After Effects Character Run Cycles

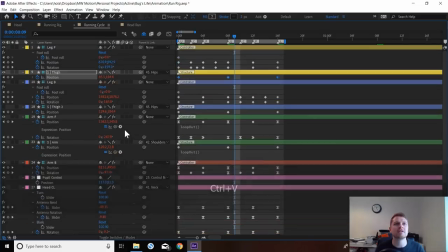(53:36)
One thing you can have fun with is as well is a these are linear at the moment, which mean linear means boring. So let's add some ease into these things too.
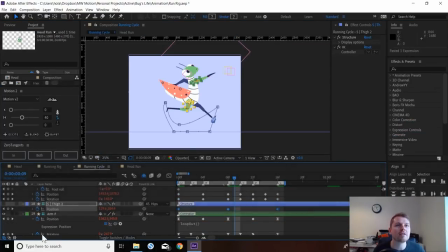(53:58)
By the way, I spend longer than this when I'm doing run cycles and stuff. This is me trying to do it quick. So bear that in mind, this stuff takes a long time to get to look really nice. I haven't actually released this animation yet, it's with my sound designer at the moment,
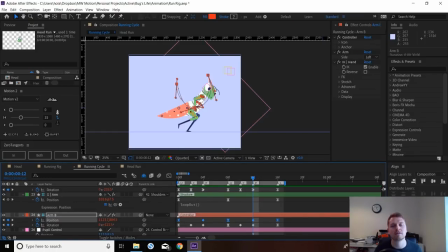(54:17)
because I've made a, I guess you could say a short film, but not really. I was just doing some experimenting with this character. I will show you in a sec what I came out with, but let's just kind of finish this off.
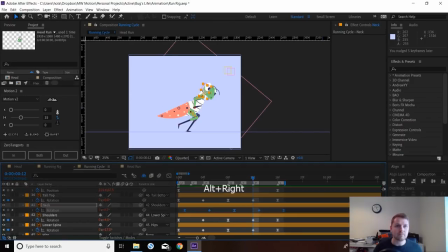(54:33)
I'm going to just offset some frames and see how they look. Like that feels nicer when there's a bit more delay in this neck area.
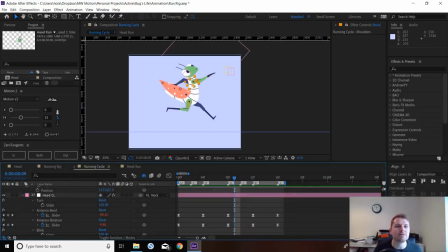(54:46)
It's going to feel really good when we, on these bends, if we offset the bend from the rotation, that gives it more of a flick sensation. If we offset these as well from the head,
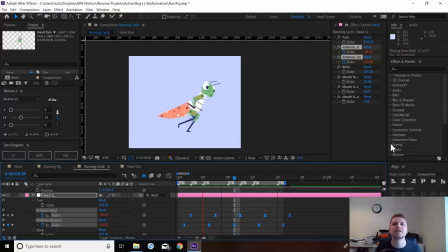(55:01)
then you're getting that really wild flick, which actually I think I preferred that version.
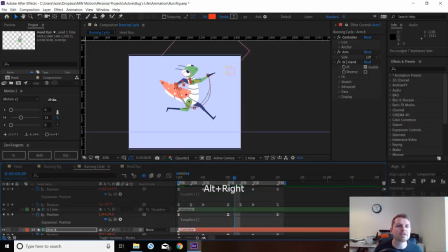(55:14)
And maybe we'll offset the rotations on the arms to give them that floppy feeling.
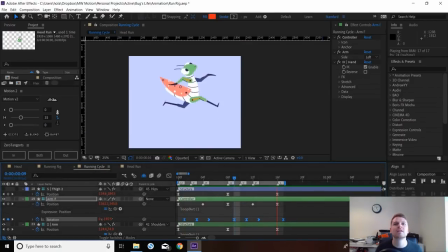This feels quite stiff to me, but you get the idea.
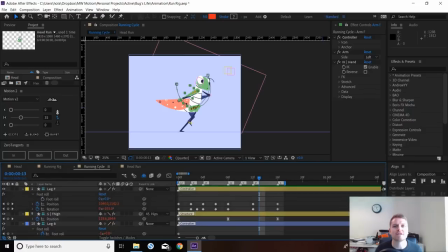(55:34)
I think that's probably all I'm going to show you today, because I think this is already probably an hour or so as a tutorial. That's enough of your guys' time, and you've got the idea.
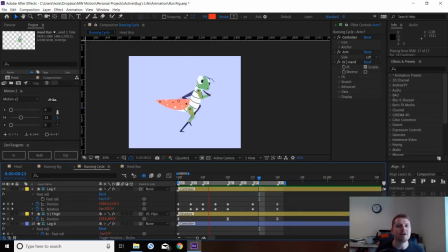(55:44)
This is how I do everything, and this is the part where you'd spend a bit longer on everything, fine-tuning it to get it to all to feel really smooth and nice,
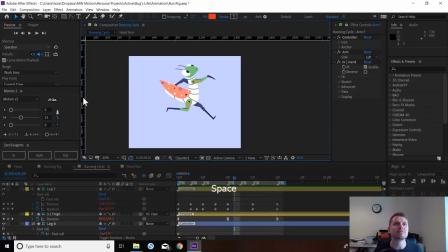(55:55)
which obviously I don't think it's worth me doing with you guys, because you're all capable of having your own preferences.
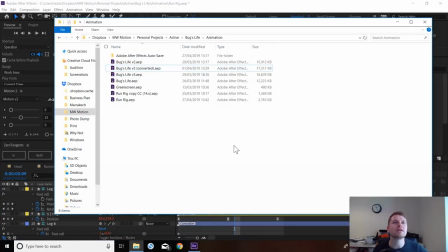(56:04)
What I will do, since I haven't released this film, I'll give you a sneaky peek.
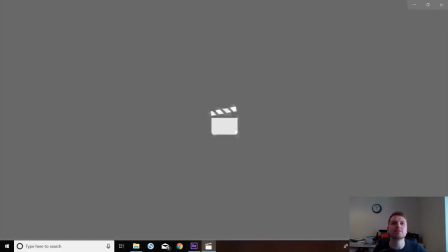(56:13)
This is what I did for this character.
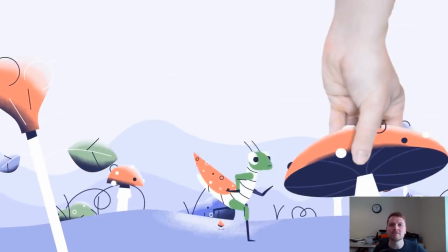(56:19)
And then that's the run I did. I haven't done some looking back, just getting scared by it.
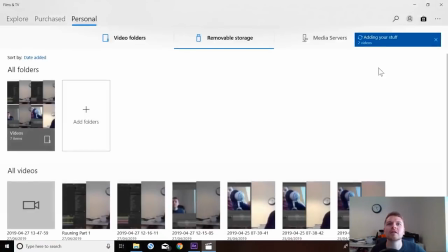(56:24)
I was basically messing around with green screens. I think I've got one which loops through a few times.
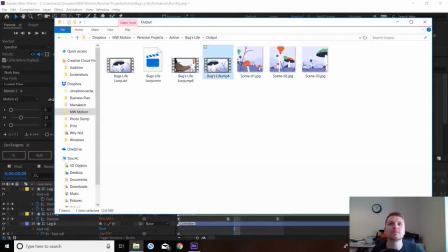(56:30)
Maybe it's this.
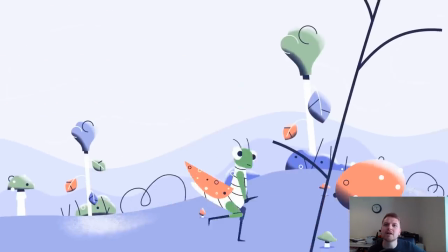(56:35)
So it's just a continuous loop. I drew up some artwork because I was just having fun on a couple of days in between client work.
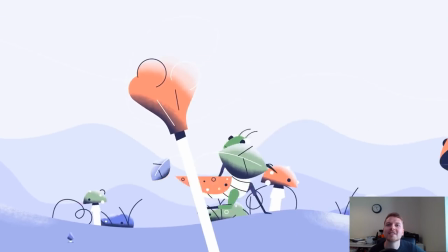(56:44)
And that's my shoe there that you can see. But yeah, so this is what I did with this character.
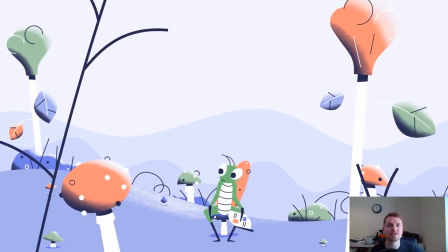(56:50)
Made him run continuously from a human. As you can see, everything that we've just been kind of covering in that tutorial, I've got that kind of offset with the tail
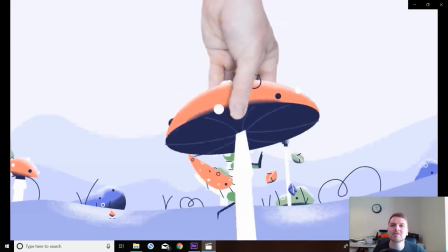(57:05)
bouncing up and down. The arms are quite floppy. The antennas are bouncing around.
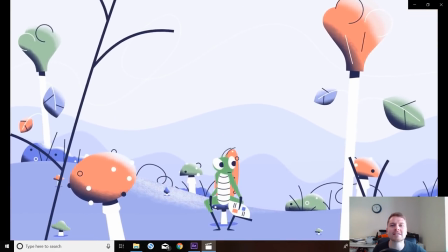(57:11)
It's got some blinks in there because I showed you how to do all that rigging.
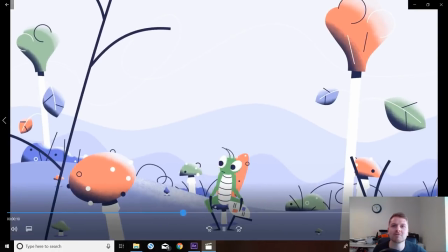(57:15)
Everything that you've seen here, you've learned how to rig, except this is just another rig from a different pose.
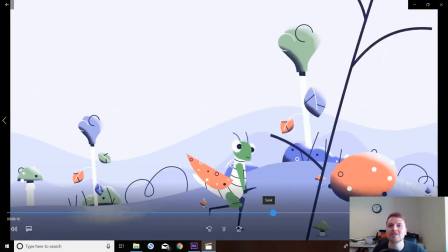(57:23)
Probably should have started the tutorial showing you this character, but hey ho, live and learn.
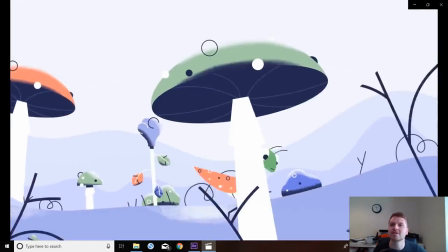(57:29)
But yeah, I'm hoping to get some sound, nice sound design for this, and then I'll put it online and you can admire it way better then.
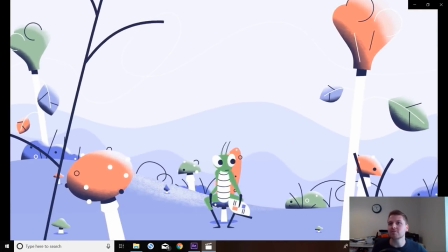(57:37)
Because Tom does some really nice sound work and it makes everything I do way better.